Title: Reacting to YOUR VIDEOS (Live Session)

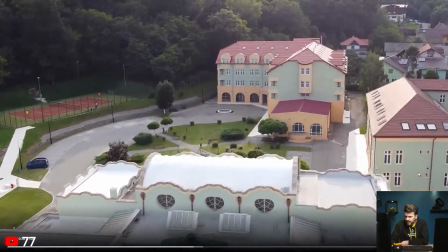2474s
Okay, what's going on here? Is this like a commercial for this hotel probably?
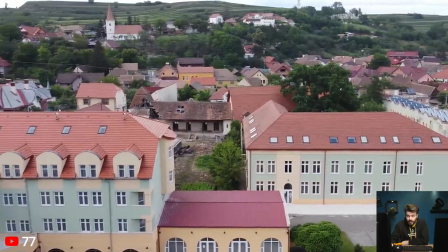2483s
Nice environment though. Wow. Where is this?
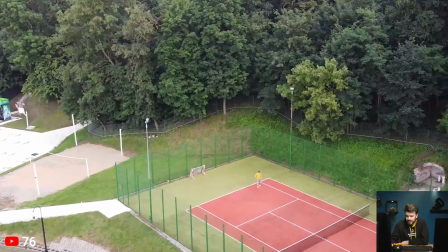2491s
That's a cool shot with the bird flying.
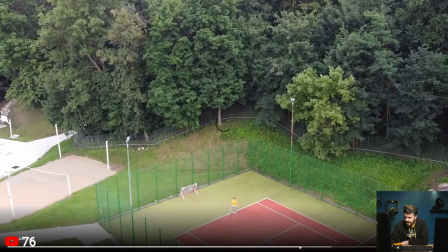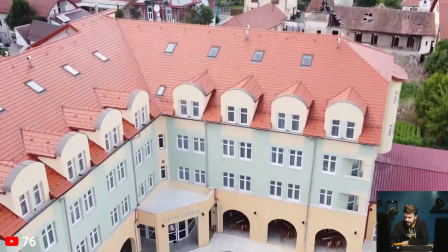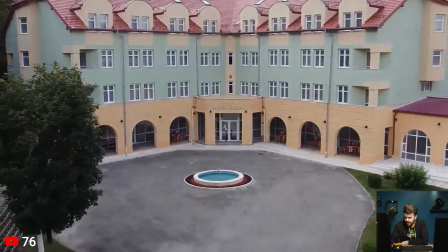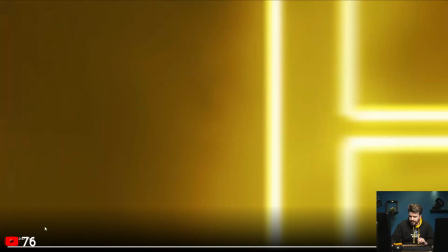2513s
Okay, so a little bit of feedback on this video is most of it,
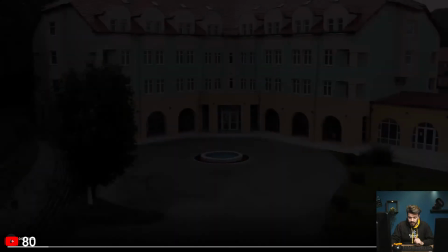2519s
or I think every shot actually, is shot on a drone. Now, what I would do with your drone, first of all,
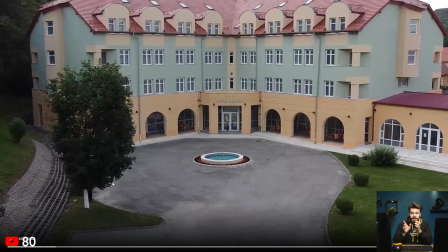2527s
is calibrate it a little bit more in your settings so that everything is going smoother. When you're actually playing with the camera or playing with the joysticks for flying it, make sure that it goes really smooth, not that harsh, or just play around with your thumb controls, finger controls,
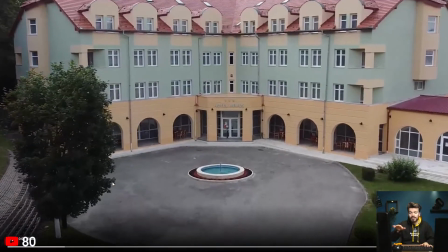2545s
because your movements are quite harsh.
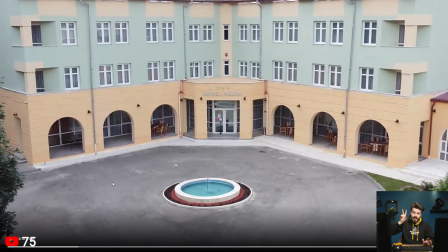2547s
For example, here you can clearly see your camera going down, and it's going from a complete still motion, bam, down. So that's not that nice because you actually get out of your flow when you're watching the video,
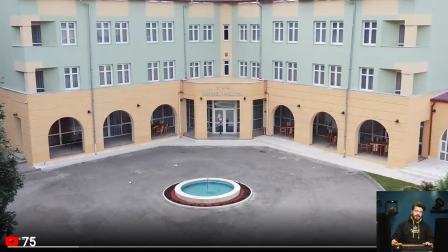2562s
and then you're actually zooming in, but I think you did that in post-production, and I think you didn't use keyframes for this,
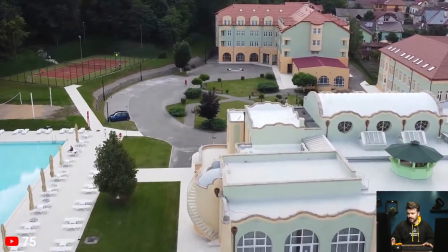2569s
or easing. Now this is nice, well done, but you can clearly see that you're adjusting your shot here.
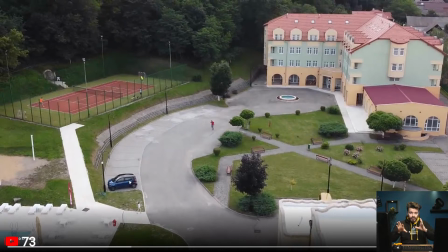2577s
Try and always go for a shot, so don't try and adjust too much while you're actually shooting with a drone.
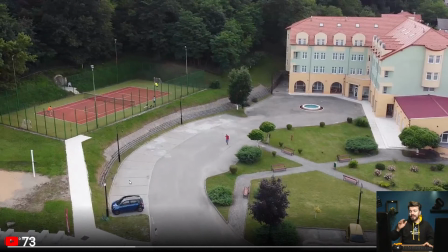2585s
If you're adjusting something, then don't use that part in your video.
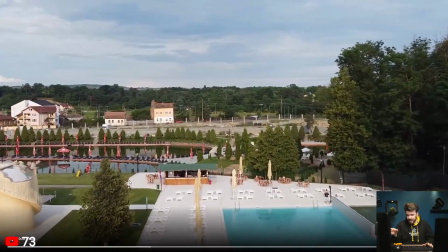2590s
For example, there was a shot, was it this one or maybe another one?
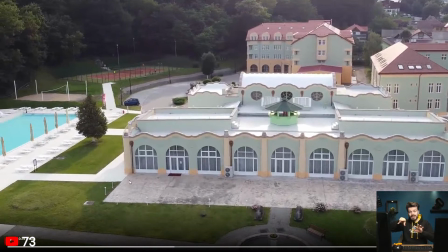2594s
Like this is nice, but then you feel that you're actually going way faster with the movement. Let's see if I can rewind this a bit.
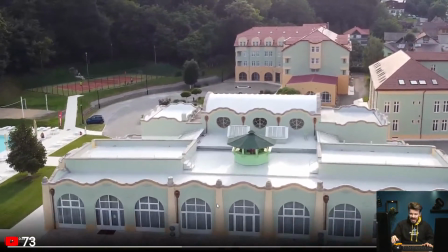2606s
So this is nice, but then there's like a jank in there. And then you actually just keep on flying.
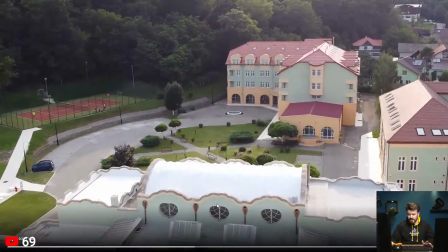2612s
So that's a bit of a harsh movement. I wouldn't really use that one. Here as well, you're adjusting the camera.
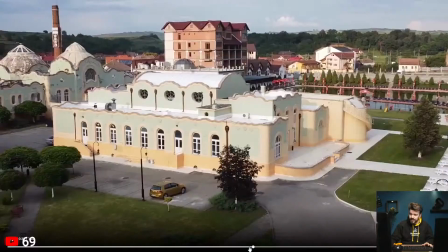2621s
This is nice. This is showing the environment. That's really nice. This is also really cool.
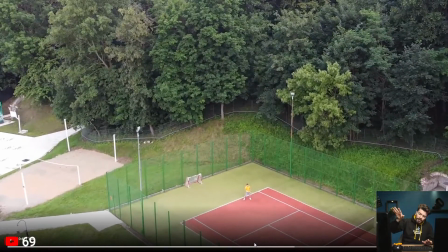2628s
Love this shot with the bird. Here I would adjust the camera a little bit more so that you can clearly see the tennis field a little bit better.
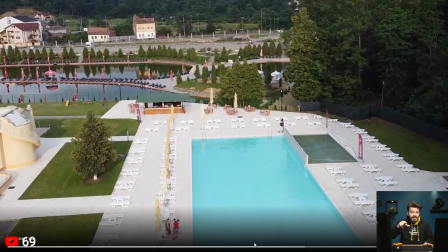2636s
And then here you feel a lot of jankiness with the camera because you were adjusting everything.
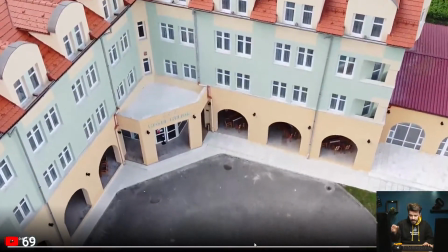2642s
So that's not a nice shot. This is way better. Here I would cut it already, and then maybe from here on I would cut it as well.
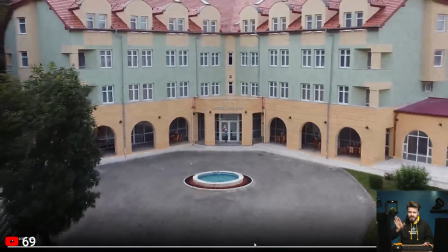2651s
Not use that last part where you actually adjust it as well.
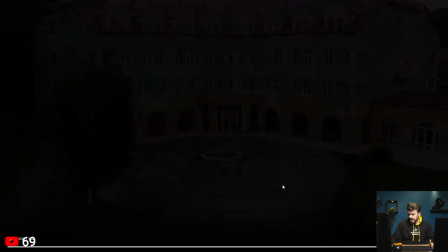2656s
Other than that, really nice video. It's a really nice hotel. I'm wondering where it actually is.
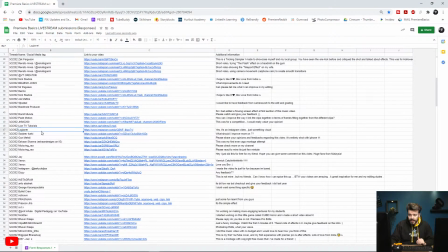2663s
So yeah, really well done. Next up, we have Loganer.
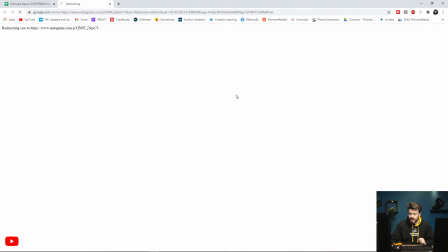2668s
Yes, it's an Instagram video, just something visual. Okay. Let's see.
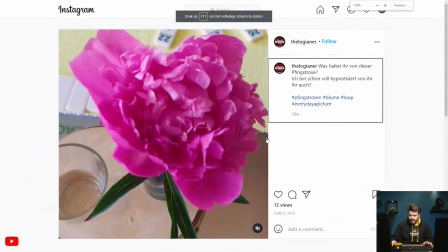2675s
What is this video?
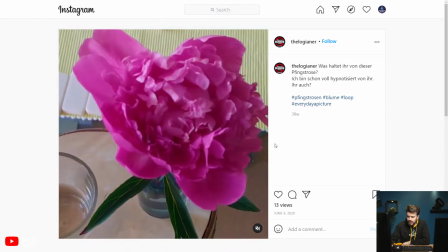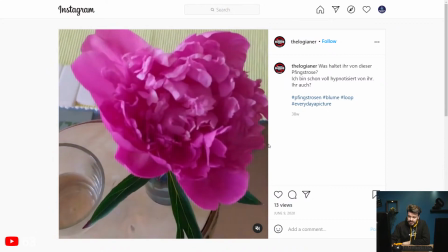2683s
Okay, so this is kind of a dolly zoom effect or a vertigo effect. So what you're actually doing here is probably going towards the flower, but actually zooming out, or you going further away from the flower, but actually zooming in.
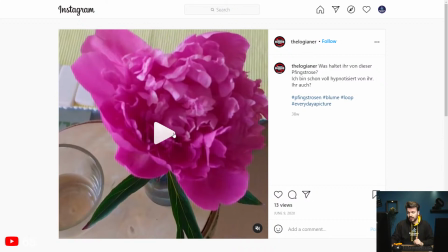2699s
You can do this with photos, but you can actually do this with videos as well. And then you're actually just looping this.
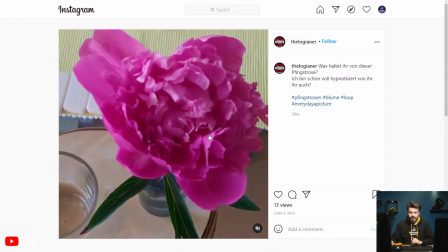2704s
And this creates a really, really trippy but cool feeling. It's really well done, actually, so I really like it.
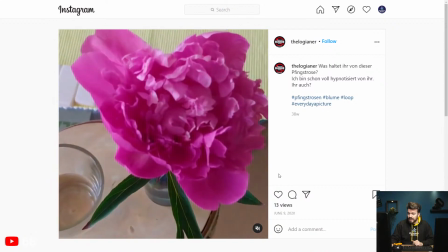2710s
Yeah.
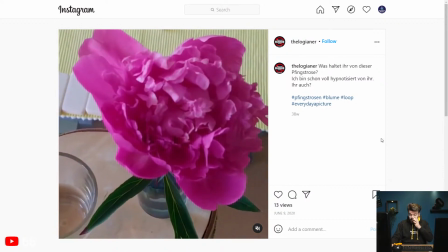2713s
Nice. Really nice. It's short, but it's good. It's good.
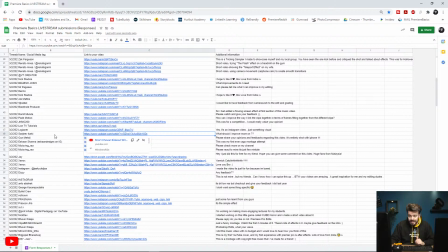2718s
Okay, next up we have Sanjeev Karki.